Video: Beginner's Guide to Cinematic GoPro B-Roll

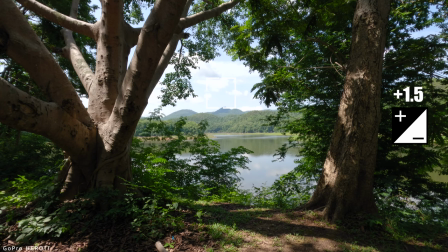And as you can see, the shadows are a bit too dark now. so i'm going to enable ev compensation and overexpose this shot by let's see
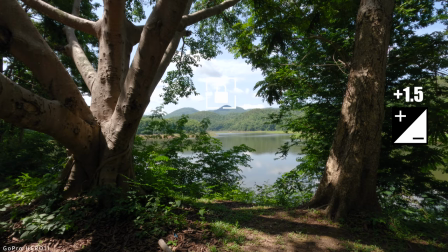1.5 stops now lock the exposure click ok
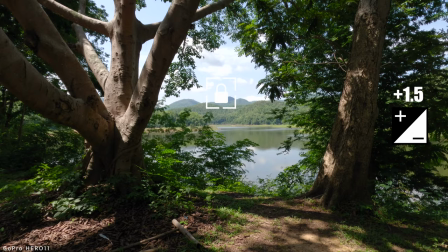and i'm good now the exposure is locked no matter where i put the camera and i can take
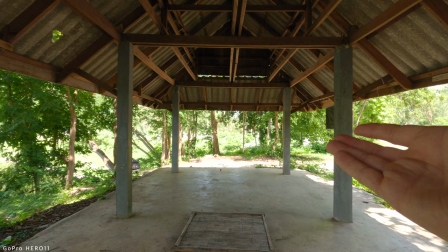my shot however
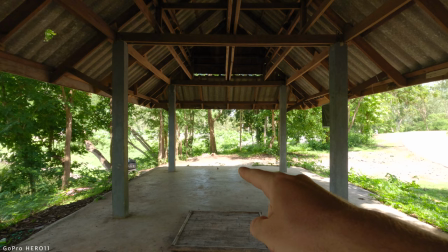if the main subject was in the shadows like in this area in here i would expose from the
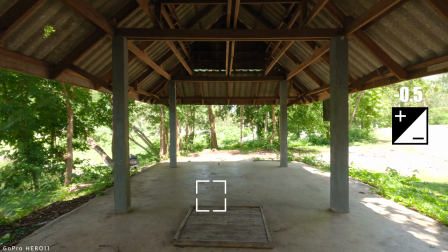shadows so let's put the box in the shadows just like so And I would play around with the EV compensation as well.
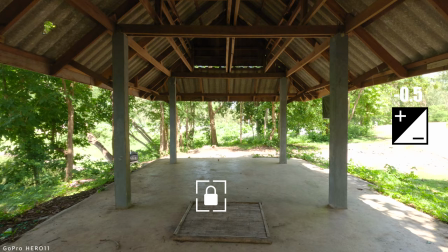I think putting it to like minus 0.5 actually looks great.
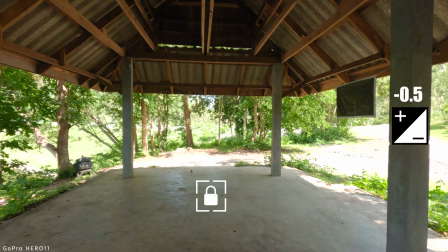And now I can take my shot.
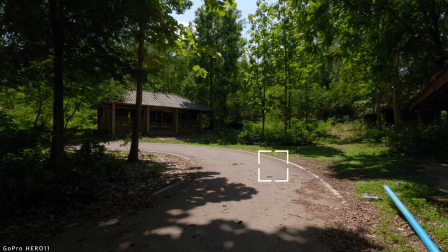And here is another example. I'm going to expose for the highlights first. I put the box here on the highlights.
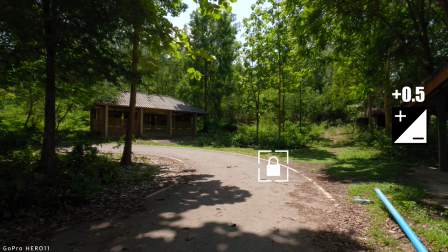And now the shadows are a bit too dark here. So I'm going to enable EV compensation and overexpose by let's see by half a stop.
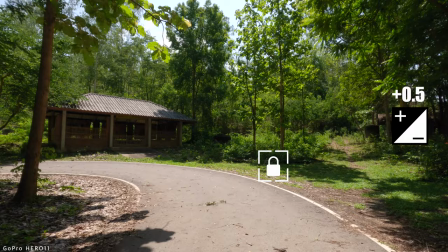And now I can take my shot.
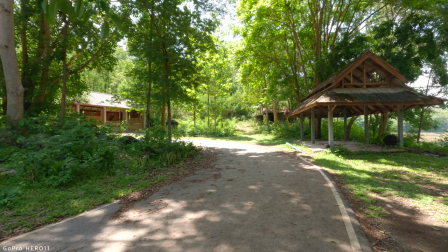and now again if the subject was in the shadows I would expose for the shadows by putting the box somewhere
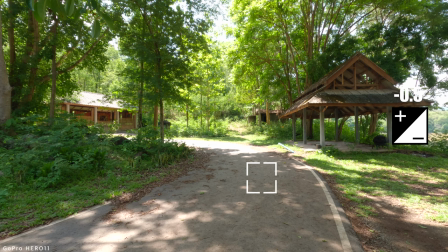around here and I think under exposing by like half a stop again and I'm good to go
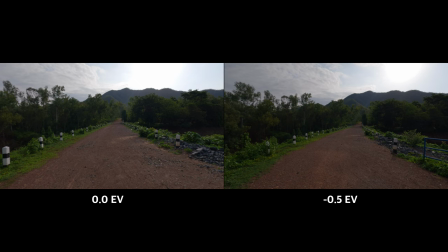now for auto exposure I recommend using the settings I showed you at the beginning of the video and manually adjusting the EV compensation based on the
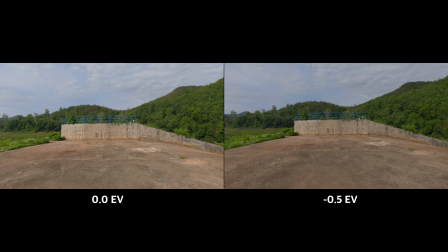scene you're shooting in if you're shooting on a cloudy day set the EV compensation to zero however if it's a very bright day outside Minus 0.5
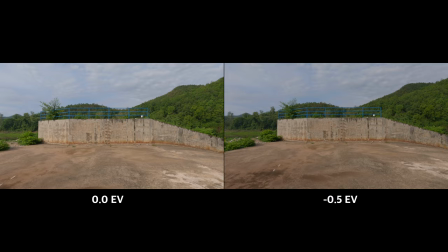might work better because the GoPro tends to overexpose the image in these conditions.
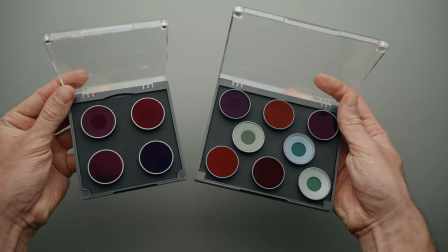Finally, if you're using ND filters to add motion blur to your shots, I recommend not going below 1 over 200 shutter speed. Otherwise, it will reduce the hyper smooth stabilization performance. If you want to get the best results when using ND filters with action camera, I highly recommend to use a gimbal so that the camera doesn't have to rely only on digital stabilization. Before you press the record button, you should also consider how to move the camera to make it look more cinematic.
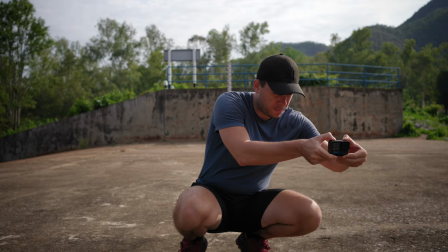So here are three simple handheld camera movements. Number one is the slide. The slide camera movement is when you move the camera on the same axis from left to right or right to left. Number two is the dolly. The dolly camera movement is when you move the camera forwards and backwards.
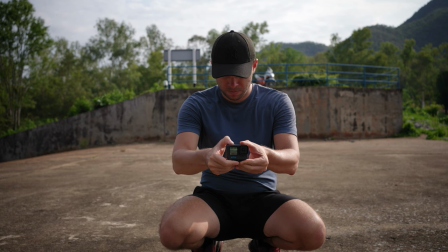And it works the best when shooting in slow motion. And number three is the pan tilt. The pan movement is very similar to the slide movement, but rather than moving the camera from left to right You're going to lock it in the same position and move the camera in a circular motion left and right As for the tilt movement, it's pretty much the same as the pan movement But rather than moving the camera left and right you're going to move it up and
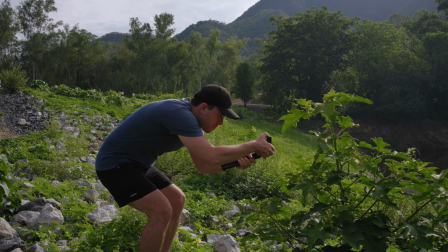down and up and down In addition to all of these camera movements You can make your shot more interesting by including a foreground object
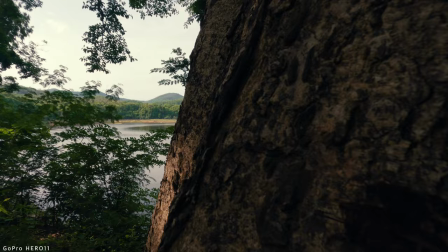in the shot such as grass, leaves, or anything else that will make the movement more pronounced.
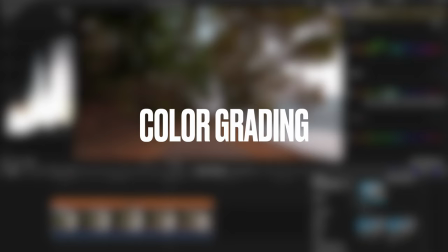Also, experiment with different frame rates to see if it can improve the shot.
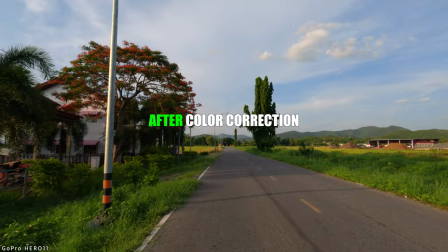Color grading falls into two steps. The first step is color correction, where you adjust the exposure, contrast, saturation, and white balance.
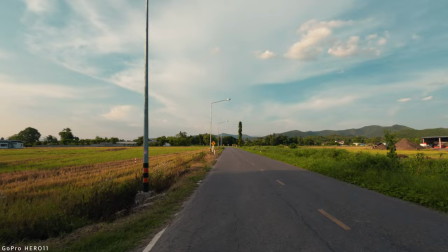And the second step is color grading, where you manipulate colors around and give your footage an artistic look.
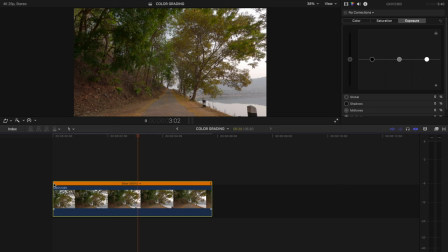Let's start with color correction. First thing I'm going to do is adjust the exposure and contrast with color board.
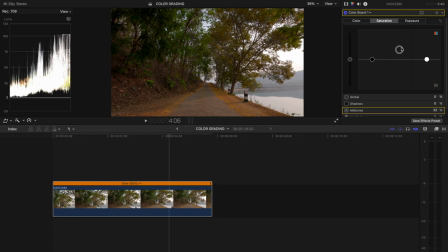Then I'm going to increase the saturation slightly to make the colors pop, mainly in the mid-tones. And finally, I'm going to adjust the white balance with color wheels. I think this image is a bit too red, so I'm going to reduce the tint to minus 2.
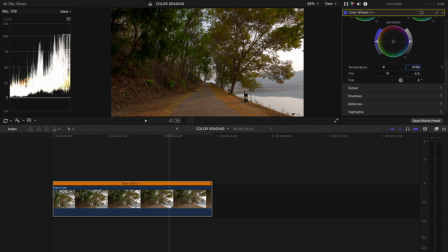And also the temperature slider to about 4700.